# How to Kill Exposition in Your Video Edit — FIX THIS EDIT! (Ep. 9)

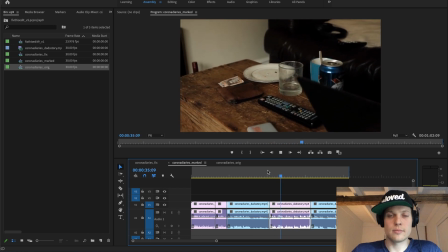242s The best option we have is to try and not catch the virus and be safe and not go to hospital, and then hopefully we'll get through the curve,
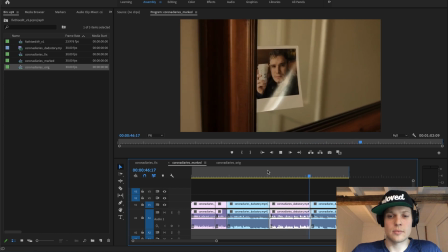255s and then we should have some light at the end of the tunnel. But so that right there again is sort of reiterating a lot of
the points that you hear in the news, and it also is sort of saying things that are pretty matter of fact. We all kind of know it's best not to get a virus, and we all kind of know that we don't want to go to hospital and that we kind of want less people to have it.
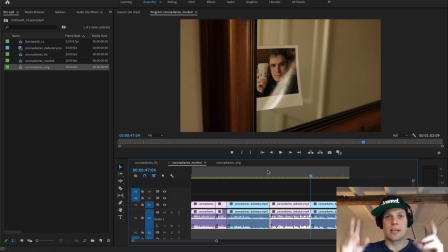271s
So the question here then is, does this really help us understand Dad's story, or is it just distracting from it? Now let's take a look at the final clip here.
But who knows what's going to happen when we exit out of this.
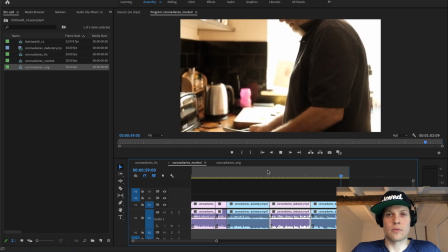288s My name is Phil Wallow. I live in Wargrave in England.
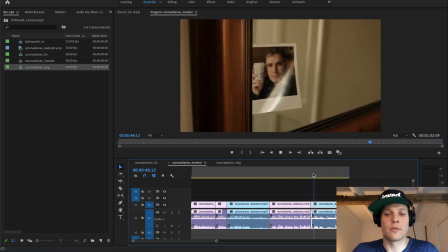293s
Obviously, this is again sort of a high stakes comment right here. What's going to happen when we
exit out of this.
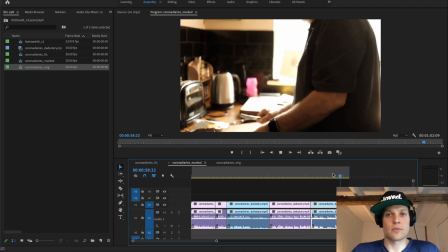300s
And then we get to meet the actual main character.
My name is Phil Warlow.
Okay, so now that we have an understanding of sort of what piece of this narrative does what,
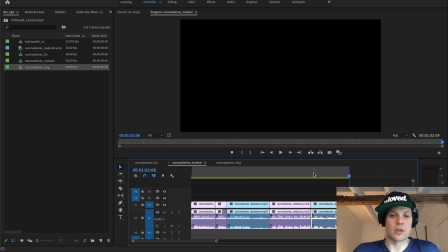307s
and what might be considered more excess exposition, let's try it without those pieces that I've marked in pink.
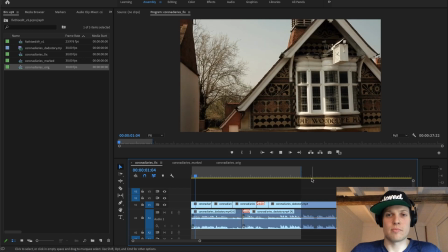313s We don't have enough hospital beds.
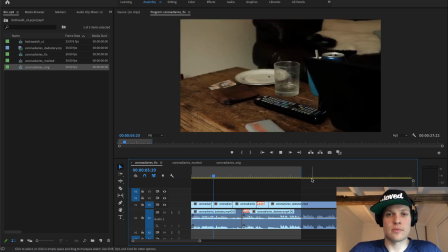315s We don't have enough staff to look after all the sick and the people who are on the ventilators.
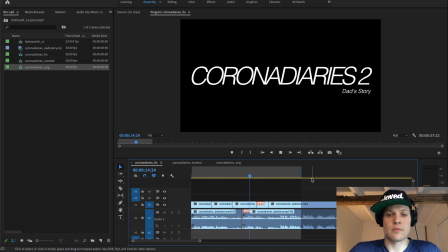325s Who knows what's going to happen when we exit out of this?
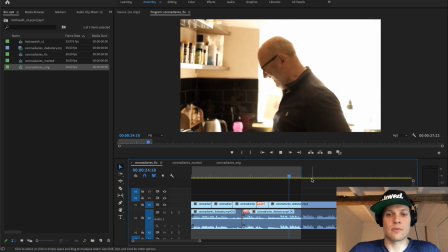335s My name is Phil Warlow. I live in Wargrave in England.
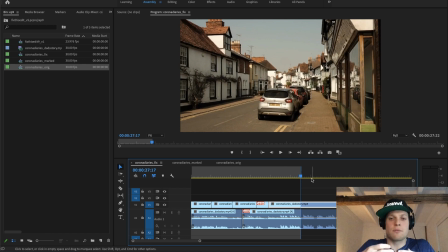340s
Okay, so now obviously we've set up the stakes a little bit more, and we've communicated very clearly that this world is confusing and complex and there's a lot at stake. And as you can see, we're able to infer all of that from basically one opening line right here.
We don't have enough hospital beds.
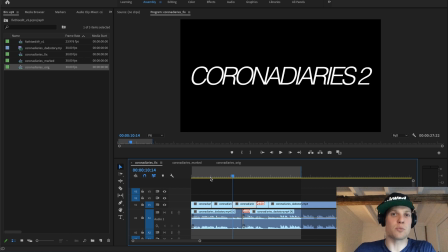355s
And then confirm sort of what we're talking about with the title of the piece, which drives the major point home that this is really a documentary about coronavirus and the effect it's having on people. We then follow that up with sort of a question.
Who knows what's going to happen when we exit out of this?
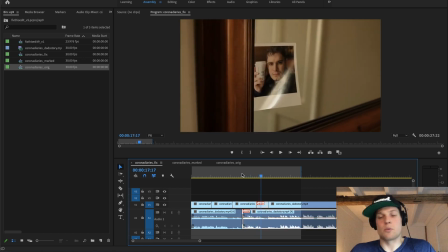370s
Paired with an image that could be someone that this person cares about. Now, obviously, I would recommend some different shots here because I think we're missing an opportunity to tell the story a little bit better, and that might be as simple as shooting keys on the side table because they're not being used, inferring the fact that we're not going outside anymore, or that trash is piling up in the corner, or we see a newspaper that kind of sets the stage for us a little bit.
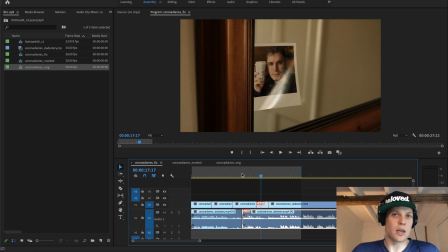389s
Right now, it's still pretty ambiguous what we're trying to communicate with these shots, but I think overall, with the shots that we have,
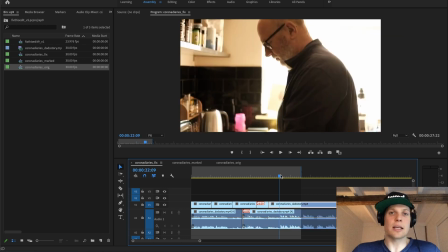395s
this is a better way of presenting that information, and it gets us to the main character's story a lot faster. Overall, I think that makes the piece stronger, and it allows us to bond with our main character a lot quicker. So what can this piece actually teach us about openings and expositions? Well, first, like words in a sentence, each shot in a sequence needs to build on the previous shot to help us understand the story better.
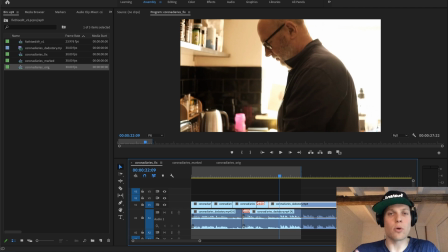414s
So when you add shots or audio, you need to ask the very important question, what is this shot or asset saying in the story? Is it extending my story or is it weakening it? Likewise, I'm constantly asking myself when I'm editing a piece, am I saying the same thing over and over again, or is the story progressing as a result of what I've added? Next, I think you don't always have to explain the world in full.
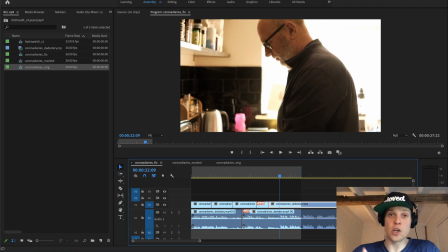433s
Sometimes less is more, and you can infer an entire world and a tone better by saying just one sentence instead of 4 or 5. And finally, I would ask, can I cut further into my action and get rid of some unnecessary exposition and still keep the main tone? In fact, actually almost amplify it because, again, less is more.
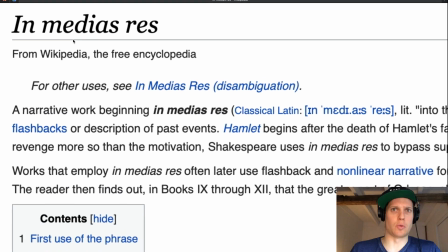450s
There's actually a literary term for this, which is called in medias res, which in classical Latin means into the middle of things.
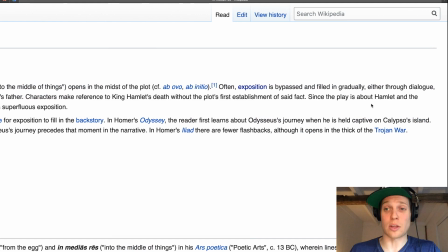457s
Often exposition is bypassed and filled in gradually, either through blah, blah, blah, blah, blah, too much exposition.
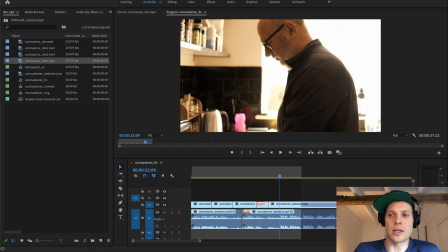461s
But the point is, by cutting to the chase and not necessarily spoon-feeding a ton of information to the audience, you're trusting them to figure out the story, and they're going to be more involved as a result. So I hope that's helpful to you as you're building out your stories. I also want to say thank you to the creator of this piece for letting me review it.
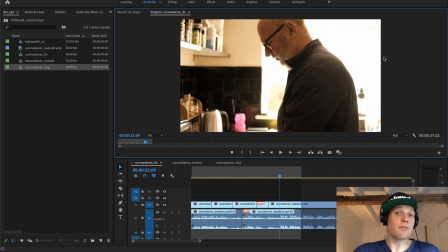475s
If you want to check out some more of his videos, you can see his channel information in the description below. And if you have any video editing questions or need feedback on any of your edits, go ahead and drop me a line in the comments below and we'll make it happen. That's it, everybody, but please subscribe up there, hit the little bell icon, click all, and if you want to see another one of these Fix This Edit videos, go ahead and click right over there.